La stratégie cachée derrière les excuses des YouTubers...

J'ai repris des éléments de l'analyse sémiotique d'Iman Ilias pour les remettre dans mon tableau et j'ai
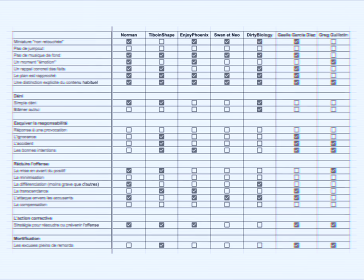8:23 également repris les stratégies identifiées par William Benoit dans son Image Repair Theory. Et c'est marrant, comme je l'expliquais plus tôt, toutes les vidéos soulignent une forme de distinction par rapport au contenu habituel.
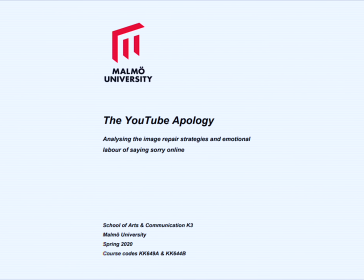8:35 Dans The YouTube Apology, la chercheuse suédoise Gabrielle Carlson parle de ce qu'elle appelle l'emotional labor, donc le travail émotionnel.
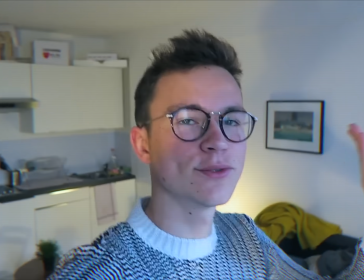8:43 Elle explique que les Youtubers et les Youtubers se doivent de maintenir une face sociale positive constamment. Ils doivent toujours avoir l'air heureux dans les vlogs et toujours transmettre de la positivité. Cette face sociale positive, elle va être en rupture avec ses vidéos mises au point, ou au contraire, le youtubeur est plutôt négatif. Alors, lorsqu'il sort de cette posture positive, qui est pourtant fausse et qui est jouée,
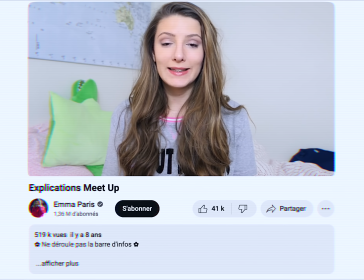9:06 le créateur se sent obligé de faire un disclaimer sur cette sortie de route en prévenant qu'elle est temporaire et exceptionnelle. Une manière de dire, oui, oui, bon, ok, aujourd'hui, je ne serai pas positif, mais promis, les choses vont reprendre leur cours normal juste après.
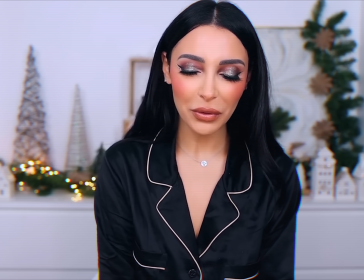9:19 J'espère que vous allez bien. Aujourd'hui, on se retrouve pour une vidéo assez particulière.
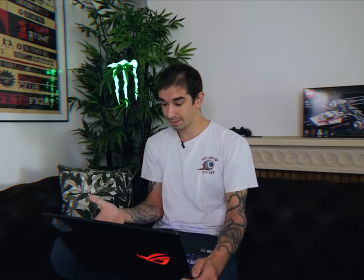9:24 Je vous dis d'avance, j'ai préparé ce que je devais dire. Parce que déjà, c'est trop important pour oublier quelque chose et je dois bien me faire comprendre. Donc ça ne sera pas le contenu le plus joué de ma chaîne et vous me verrez aussi beaucoup lire.
Ces disclaimers en début de vidéo, ils vont permettre aux youtubeurs de garder sa face sociale positive,
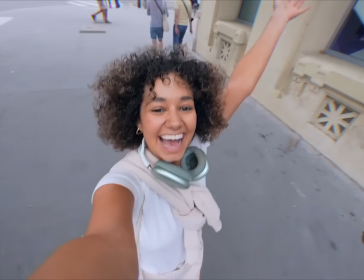9:38 de garder son personnage et de simplement s'en extraire, ou en tout cas faire semblant de s'en extraire pour une vidéo. Également, mon étude relève que, à part Greg Guillotin et Thibaut InShape, Tous les youtubeurs, en tout cas toutes les vidéos que j'ai analysées, utilisent une miniature dite naturelle.
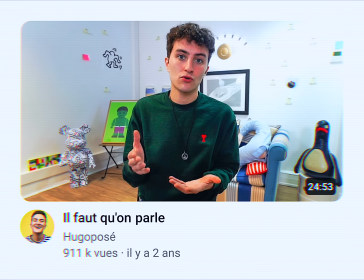9:52 A savoir des miniatures qui sont simplement des captures d'écran comme si elles étaient extraites de la vidéo. Or pour la plupart c'est pas le cas, c'est le youtubeur qui prend la pose face à la caméra mais l'image qu'on voit en miniature n'apparaît à aucun passage de la vidéo. D'ailleurs c'est intéressant d'analyser ces miniatures parce qu'on en remarque deux types. La première qui est un regard caméra.
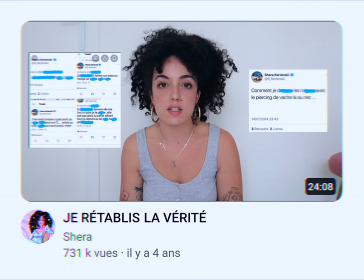10:10 Le youtubeur va affronter la caméra et va la regarder entre guillemets dans les yeux. Et d'ailleurs, on remarque que le plus souvent,
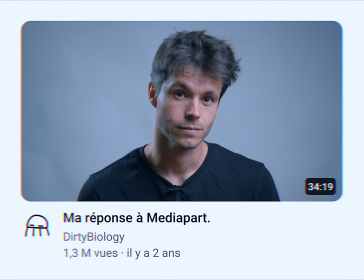10:16 ce sont les vidéos de réponse d'accusation à des VSS qui sont marquées par ce regard caméra avec le YouTuber qui semble vouloir affronter la situation, prêt à défendre sa position. Ça lui donne une impression plus conquérante et plus persuasive. A l'inverse, l'autre type est plutôt sur un regard éloigné, voire un regard vers le bas, qui signifie plutôt l'excuse. Ça laisse quasiment penser à une forme de honte. Le YouTuber regarde ses pieds comme s'il ne pouvait pas affronter, pour le coup, le regard de l'audience. Également, sur la mise en scène, à part Greg Guillotin, aucun n'a mis de musique de fond. Vous ne l'entendrez peut-être pas, mais même dans cette vidéo, il y a souvent une musique de fond. Elle va avoir pour but de rythmer les propos.
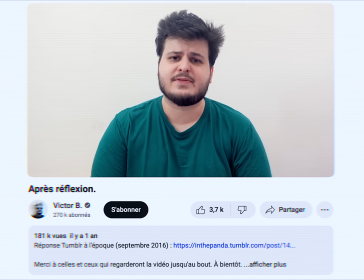10:53 Mais ici, les Youtubers décident de ne pas en mettre. Aussi, comme le soulignait déjà l'étude d'Iman Ilias, la plupart du temps, on a affaire à des plans rapprochés. Ça va permettre de créer une proximité artificielle avec l'audience. En fait, tous ces éléments vont être là pour jouer une forme de sincérité.
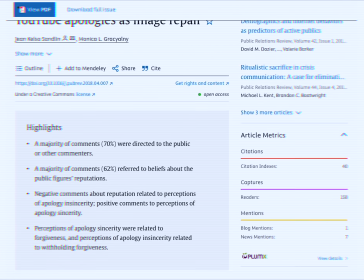11:07 Dans Seeking Sincerely Finding Forgiveness, Youtube Apologies as Image Raper, l'étude met en avant que l'acceptation par l'audience des excuses va dépendre du degré de sincérité perçu de la vidéo. Ici on voit bien que l'idée d'avoir des artifices du montage, que ce soit la musique, que ce soit une miniature, ou même d'être en mouvement face à la caméra, c'est vu comme des freins à cette sincérité.
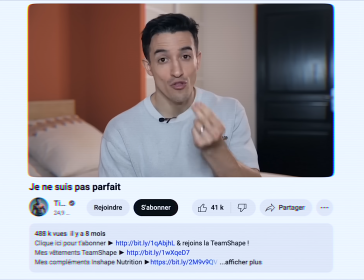11:30 Pourtant, et c'est là où ça devient très intéressant, toutes les vidéos que j'ai analysées sans exception ont du jump cut.
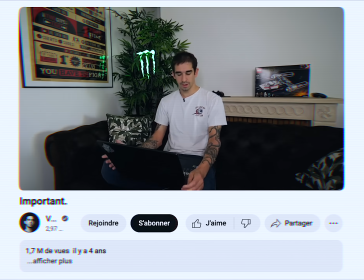11:36 On pourrait s'attendre que ces vidéos mises au point confession se fassent en simili direct. À savoir que le youtubeur allume la caméra, explique simplement ce qu'il a à dire sans avoir besoin de queuter. Or, toutes les vidéos ont des coupes. Et donc ce qui est intéressant, c'est qu'on voit que c'est bien les artifices visuels et directement observables par l'audience qui sont enlevés.
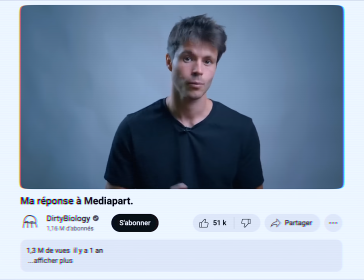11:54 Mais que le montage n'est pas absent pour autant. Il a simplement comme objectif de devenir invisible ou en tout cas plus difficile à détecter. Et donc, je vous apprends rien, mais on voit bien que c'est bien une authenticité mise en scène, c'est bien une authenticité perçue. Le youtubeur n'est pas complètement authentique, d'ailleurs de toute façon il ne peut pas l'être.
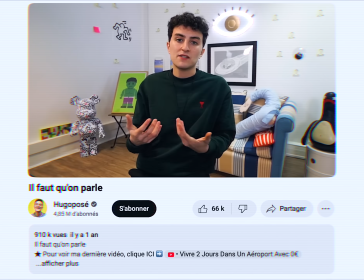12:09 Mais il va mettre des stratégies en place pour donner l'impression de tomber le masque, alors qu'en réalité, il le garde, puisqu'il garde le montage. Également, sur ma sélection large des 27 vidéos mises au point, seuls 4 mentionnent directement le sujet dont il est question dans le titre.